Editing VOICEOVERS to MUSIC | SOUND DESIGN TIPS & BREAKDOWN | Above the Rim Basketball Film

I think one thing a lot of people are going to be quite intrigued about is my Premiere Pro has just crashed. Nice. What is going on guys I know it's been a stupid amount of time since I last made a YouTube video it's been way too long I'm back today and we're going to be covering the sound design in above the rim which is my latest video with Lumix UK. If you haven't watched that you can check it out in the description below or the top right which is one of these side i never get it right we're going to get into the video big thanks to audio which is today's sponsor we'll go into a bit more detail about who they are and what they do in a little bit but for now let's get stuck in right okay so sound effects sound design all of that is super important in your videos so today we're going to dive into what i did for above the rim and how i tried to create this atmosphere for my
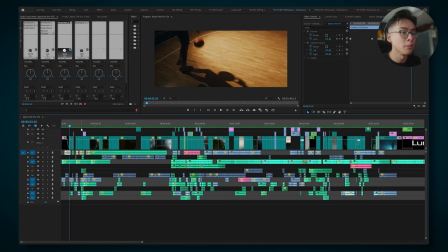53s
viewers so here we have the timeline for above the rim in front of me let's just show you guys what the film
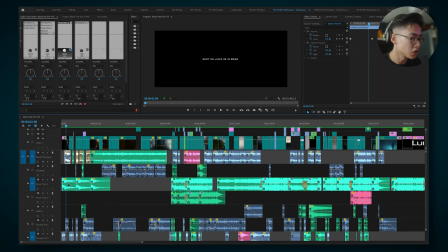58s
looks and sounds like with no sound effects and just the music track but
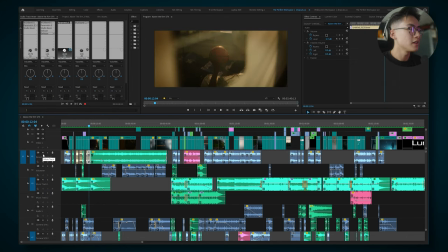72s
let's show you guys with the sound effects without the voiceover and you can hear just how much better it sounds so
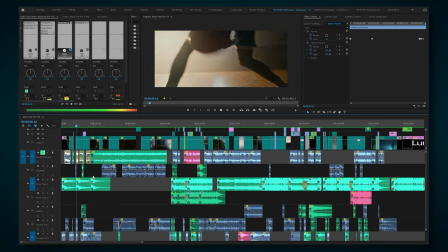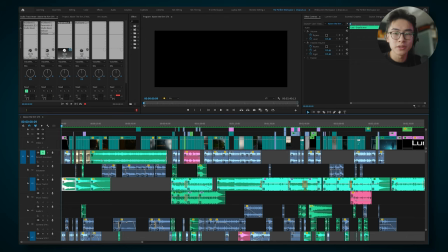90s
first let's talk about the voiceover what's important to me in the voiceover is natural flow and natural timing so the way i do that is by chopping up the voiceover and placing it in parts that i feel sound good i
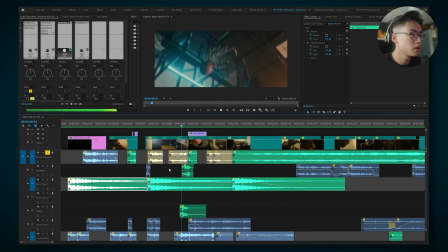104s
slash and i i dunk on people's heads but in reality the voiceover
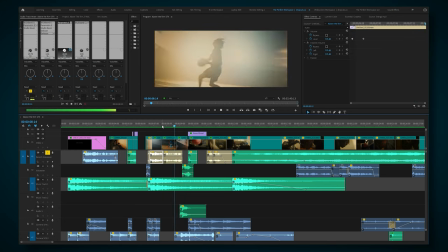108s
was much more like this i slash and i i dunk on people's heads so a tip for voiceovers when you're cutting up different
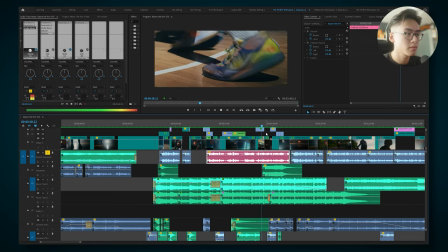116s
clips you might have abrupt endings for example i show you here putting the hours yourself i gotta put in the hour so you can tell there i didn't want to carry on the voiceover bit anymore so i had to drop the volume down but it seems quite abrupt you gotta put in the hours yourself so the way i
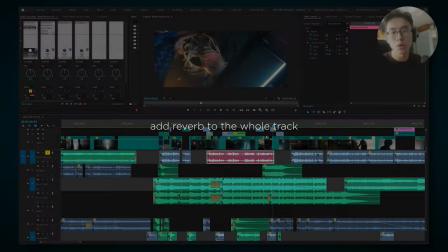130s
solved this was adding a reverb to the whole audio one track you can see here with the audio track mixer i actually show you
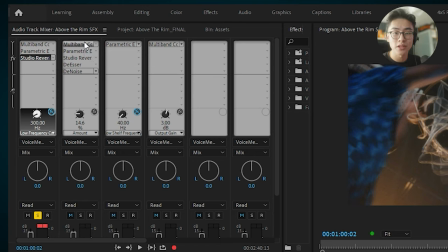136s
guys how to access this part in my previous sound design video you can check it up there on the top right by adding a reverb to
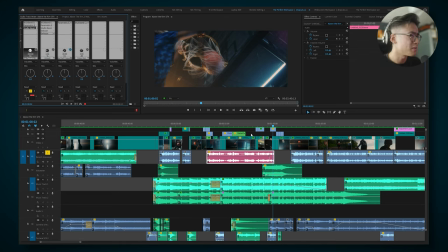144s
the track it helps the abrupt endings just trail off a bit nicer and makes them a bit softer have a listen and then obviously you know you gotta put in the hours yourself so whilst there's still a bit of an abrupt ending it just transfers a bit nicer so let me show you with all of
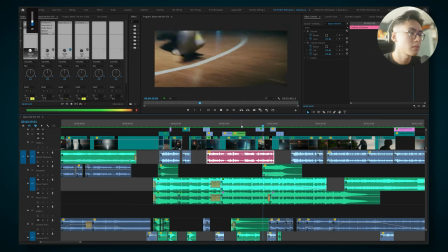159s
the sound effects as well and then obviously you know you gotta put in the hours yourself and i'll show you without the reverb and
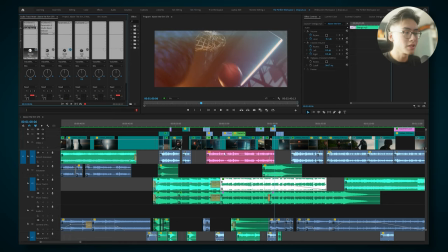167s
then obviously you know you gotta put in the hours yourself now let me go through the settings for my voiceover here we have a multi-band compressor which is
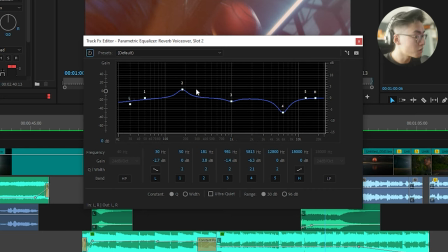175s
set to the broadcast setting secondly i added a parametric equalizer this is the graph that I made here so we have an increase in the levels in the bassy sounds of his voice I wanted his voice to have a bit more punch and I also reduced the harsh s sounds
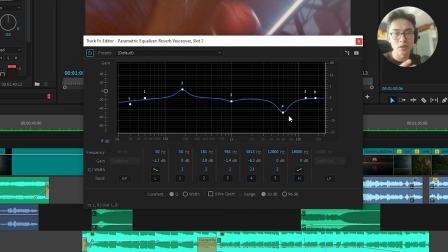192s
and the just the harsher higher frequencies of his voice because the microphone is quite sensitive in that area and then the last thing for the studio reverb
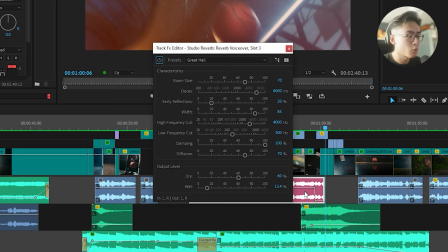200s
I had the preset great hall and I messed around a little bit with the dry and wet settings yeah the reverb just makes the voiceover sound a bit
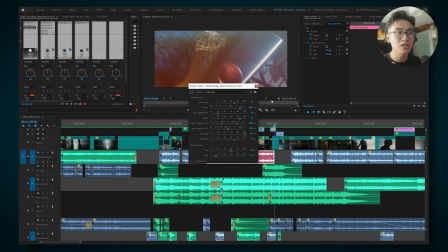207s
less in your face and it also gives the kind of impression that we recorded the voiceover in like a basketball hall.
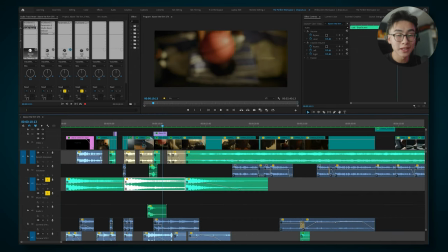215s
Okay so next let's talk about music choice. If we have a look in the beginning here it's this subtle atmospheric piano track.
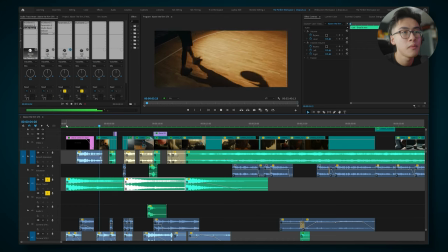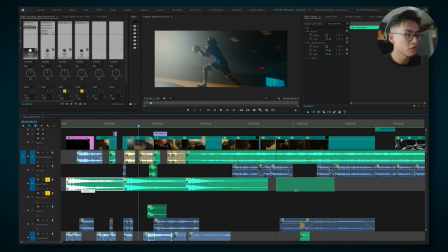229s
A cool thing here is that the track is not actually at 100% speed, I sped it up to 125%.
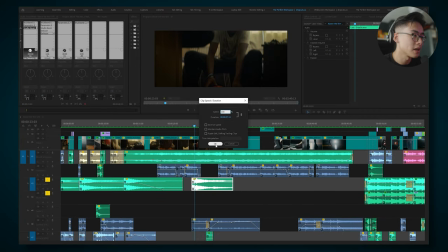236s
Let me show you what it sounds like at 100%.
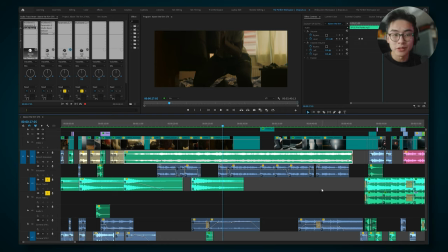244s
so it gives it a bit more of a darker feel but in my opinion it was just a little bit too slow feel free to make
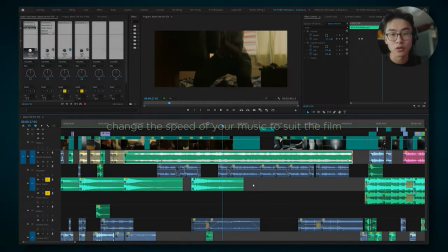251s
changes to the tempo of the track to make it fit better in your film another reason that I made it faster was so that the tempo of
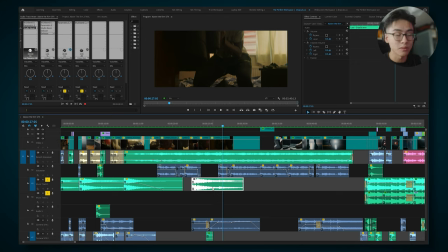258s
the song would match the tempo that he bounced the ball in if
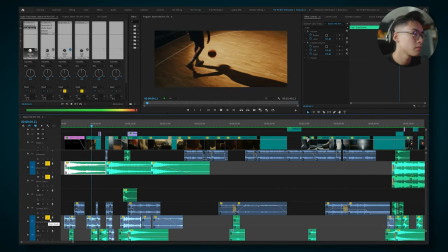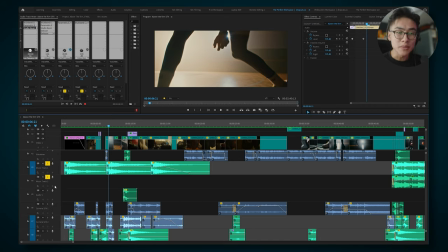268s
the track was any slower or any faster it wouldn't seem in time and for me my editing style is all about the flow and how things feel and how the tempo is if you're watching my videos and you really focus on the sound effects everything relates to the music track everything relates to
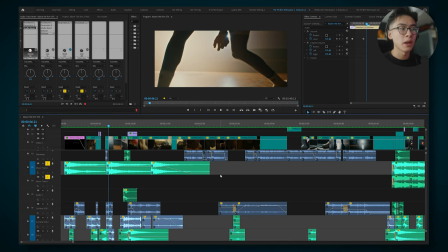283s
the voiceover it's all in time and i really focus on making these little details perfect so that it just makes
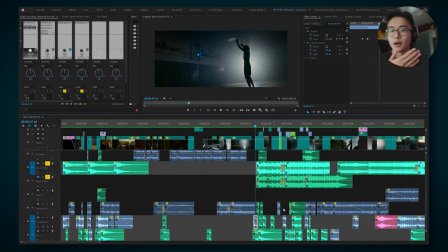289s
the listening and watching experience a little bit smoother now we have the rest of the music tracks here let's have a listen
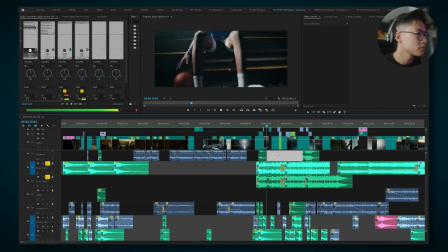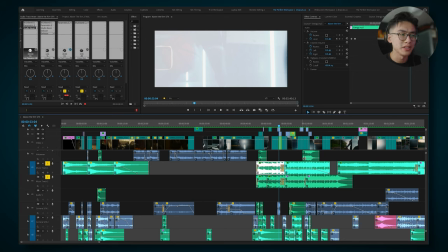301s
i chose this choiry beat track i thought it was really cool because i don't know it just sounded really awesome and i like the choir to me it sounded a
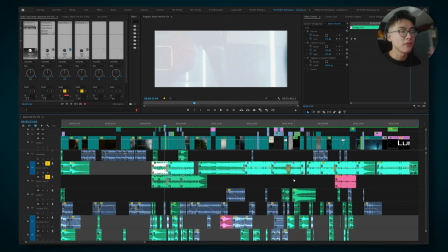309s
bit like this mysterious vibe it's building up to the final track which you can hear right here now let's talk about where i got the music from so these music tracks i saw from audio which i mentioned was also the sponsor of this video i've been using them for the past couple of months now and i've genuinely been really it's been a very refreshing experience with really high quality music really
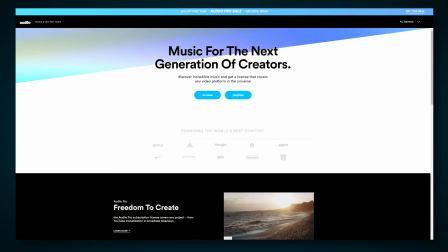336s
high quality sound effects i'm actually a really big fan of the user experience.
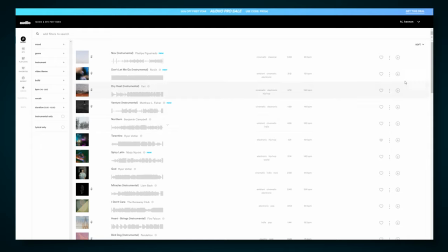340s
UI is really clean and minimal and it isn't buggy which I've found is the case with some other platforms.
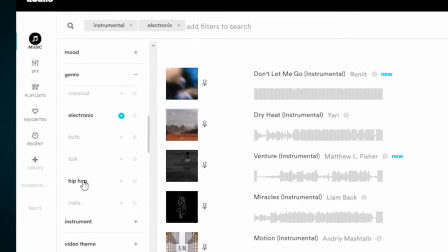346s
Here there's a lot of different ways to filter through music. They also have a couple of different plans for you guys to choose from.
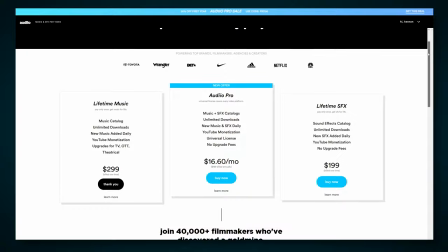351s
Firstly they have a sound effects plan and they also have two different subscriptions for creators.
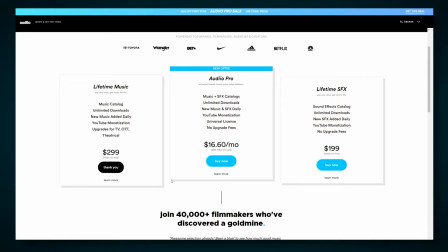355s
So one is a lifetime subscription which means you pay once and you get access to everything and you can license this music for YouTube and other socials. However if you create content for TV stuff like that they have the audio pro subscription which currently has a 50% off sale for your first year this is an annual subscription and this covers you for everything yeah it's just it just works and for me that's really important so if you want to check it out and see what I'm banging on about you can sign up using the link in my description let me know if you guys sign up as well and if you're enjoying the platform because they're relatively new but I'm honestly really enjoying it so check out audio so when people have
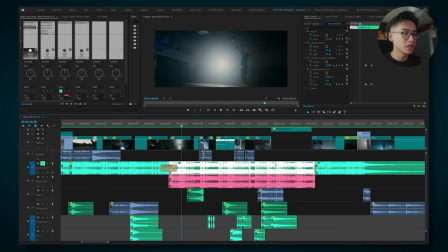391s
their voiceovers with music a lot of people tend to just volume duck which basically means they just drop their volume but i found a better way to make
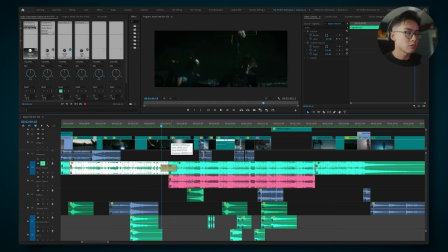399s
your voiceover sit over your music tracks so here's what the voiceover sounds like when you volume duck whether it be i'm playing in europe in america in canada in my issue with volume ducking is that you don't get to hear some
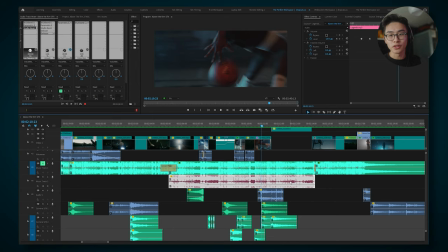415s
of the music behind it and also when you volume duck different frequencies with the voiceover and the song tend to clash so what i do is i go into the
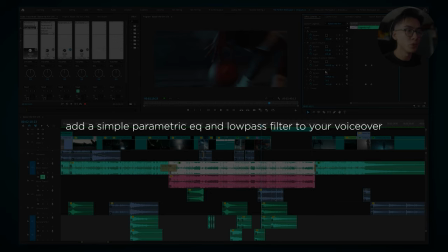423s
music track and i add a simple parametric eq and a low pass
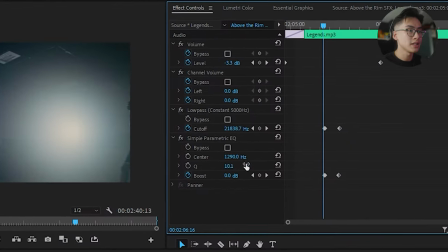428s
filter and the way this works is that the center here which is the parametric eq i set this center to 1290 hertz so a simple parametric eq
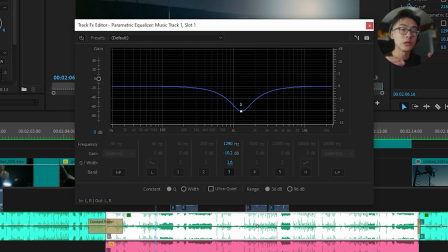438s
basically just chooses a frequency and then you can either choose to drop or increase the volume here's like a visualization here it's chosen a frequency at about 1290 hertz which is where the main vocal
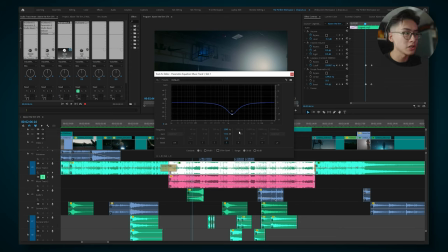452s
range sits you have some people who are very bassy but this is like the main range and i've keyframed it to drop in volume as the voiceover enters so this is basically what happens over time so
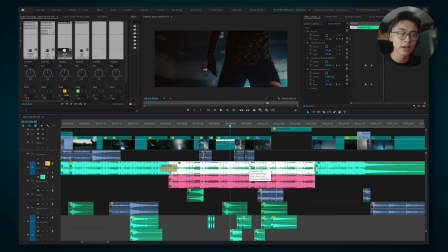466s
this way it doesn't affect the voiceover but you can still hear it in the background and another thing i do is add a low pass filter this
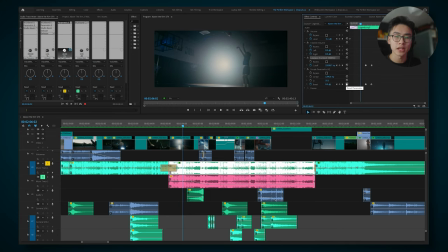474s
basically cuts out the higher end of the song so that the higher frequencies don't clash with this voiceover as well it makes to sound a bit
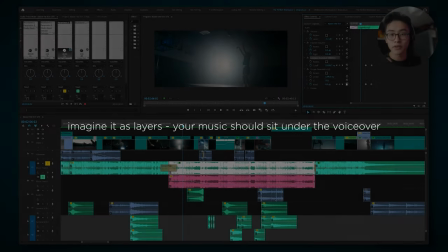482s
more muffled so the song sits underneath the voiceover and here it is with the voiceover.